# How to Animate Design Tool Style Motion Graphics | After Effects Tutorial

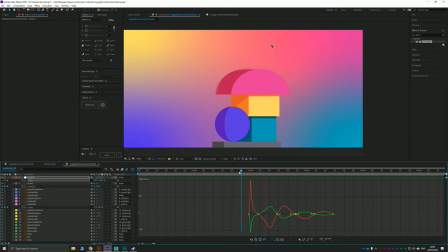41:26 But those two, I think, benefit from just a little bit of snapping.
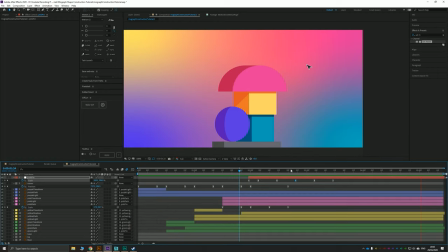41:34 Nice. And that little extra bounce at the end there just adds a little element to it. And we can use that little extra bounce to move our mouse over and start deleting our shapes because we are finished with that first bit of the animation. Boom, boom, boom, boom. That adds a bit of niceness to it. Bam, yeah.
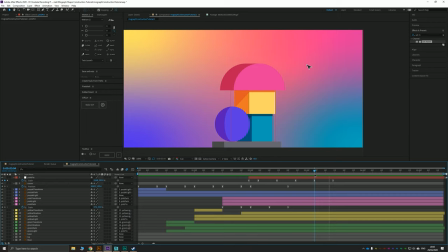41:54 Bam. That looks really nice. So let's take this last 10 frames of this null object, which we can collapse everything now. Okay. And let's just open up the keyframes of our cursor by pressing U. Let's open up the mouse ones as well. So we've got our cursor taking 20 frames to move over here.
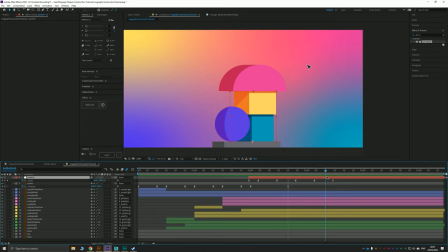42:13 Let's have it rest there until what is basically the last shape, and then we'll have it start to move again. We'll keyframe the position, move 10 frames, and have it move directly to the center of our pink block,
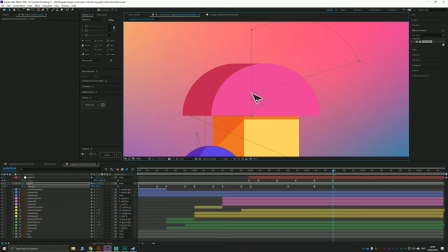42:31 or the visual center of the pink block, something like that. Hold for 5 frames, 1, 2, 3, 4, 5.
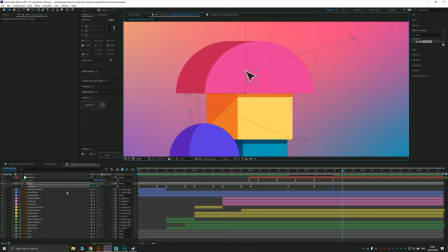42:38 Keyframe again. Move 10 frames and move down just to the right, or rather let's do it to the left of this yellow block.
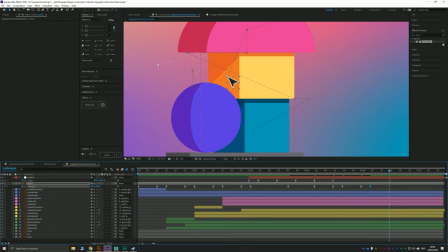42:48 Hold for 5 frames, keyframe, move 10 frames, come down to the right hand side of this green block, hold for 5 frames, keyframe, move 10 frames to the center of the ball, hold for 5 frames,
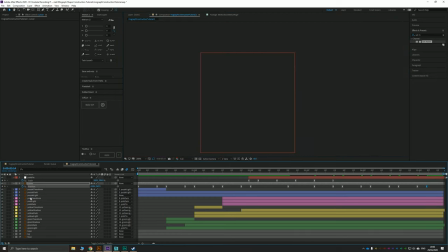43:05 keyframe, move 10 frames, which pushes us past the duration of our composition.
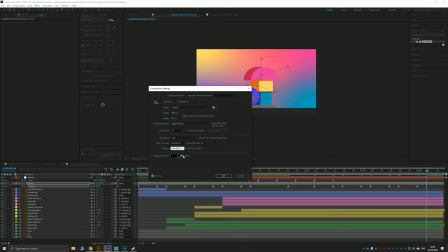43:12 So I'll just quickly give us a bit more bit time there. Another second. Yeah.
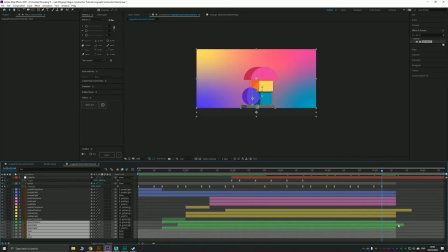43:18 And then we can stretch out all these layers that need stretching out. I was in a good flow there and that ruined it.
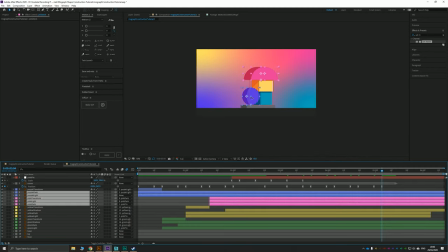43:27 let's grab all them and all them as well. That should give us enough time. Hold for 5 frames there, move over 10 frames, and then I'm just going to copy our first keyframe so that we get a perfect loop of that mouse movement. Then I can hit N and trim that composition down to its perfectness. Now, the only thing I'd say about this looks fine.
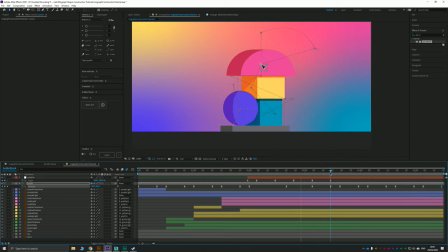43:44 Yep. We've got the movement. It's going down. It looks like a mouse movement, but I prefer adding a bit of arcing to this.
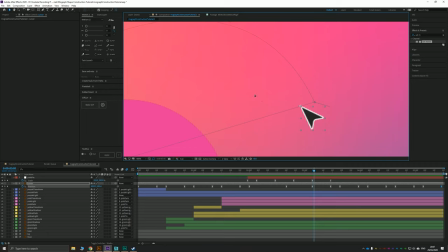43:53 So you can see where we've had influence on this last frame here, we've got a little bit of overshoot. So at the moment, our mouse does this little weird bloop like that. Okay. Now you can fix that by just clicking on your path and dragging this handle back to the center.
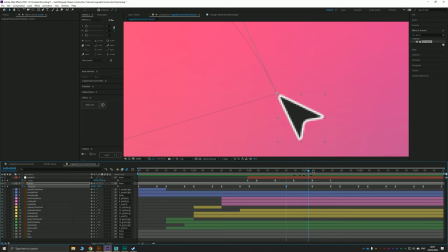44:08 Then it's going to stop that from moving. Okay. In that brief pause where we do want it to actually pause.
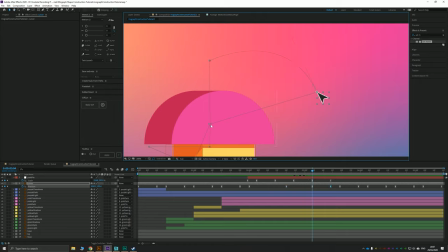44:15 Now we're going to do the same thing we did before, which is to select our points here with our pen tool, which is going to give us a handle, and we can start working in some nice arcing movement. Because I don't go straight point to point. I usually do like a little arc when I'm clicking things. I'll be like, oh, I want to delete, and then I'll move over to here, and you'll see that my hand naturally has a bit of an arc to it.
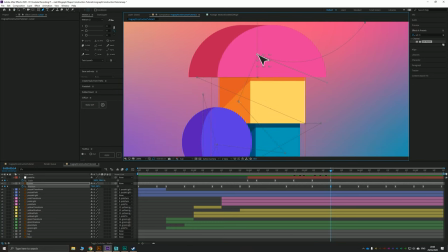44:36 So we'll just do that with all of these. Maybe we have them come in different directions each time to add a nice line of movement through the animation.
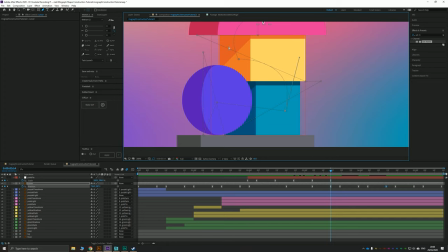44:48 And as you can see, if you're just adjusting one handle, you still get a nice sharp point on all the others. Maybe this one should go up. So again, you get that nice sharp point. And we'll try and keep them as natural as possible.
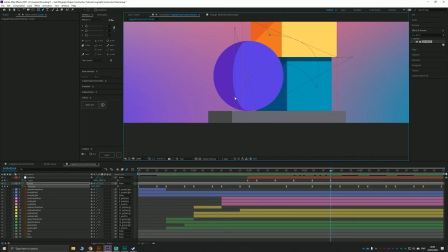45:03 And then this one, oops, that is the wrong
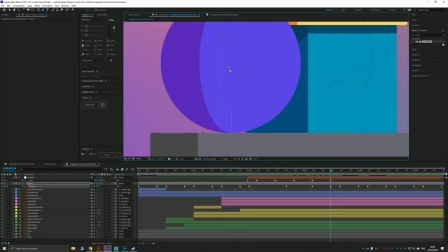45:11 part there. So we'll just add it to this one instead. Like so.
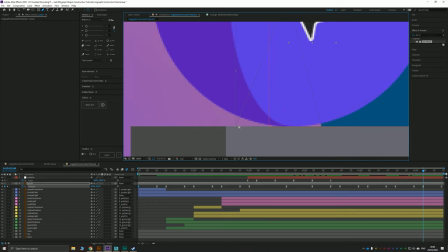45:31 Is that always going to affect this way? I think it might, unless we go to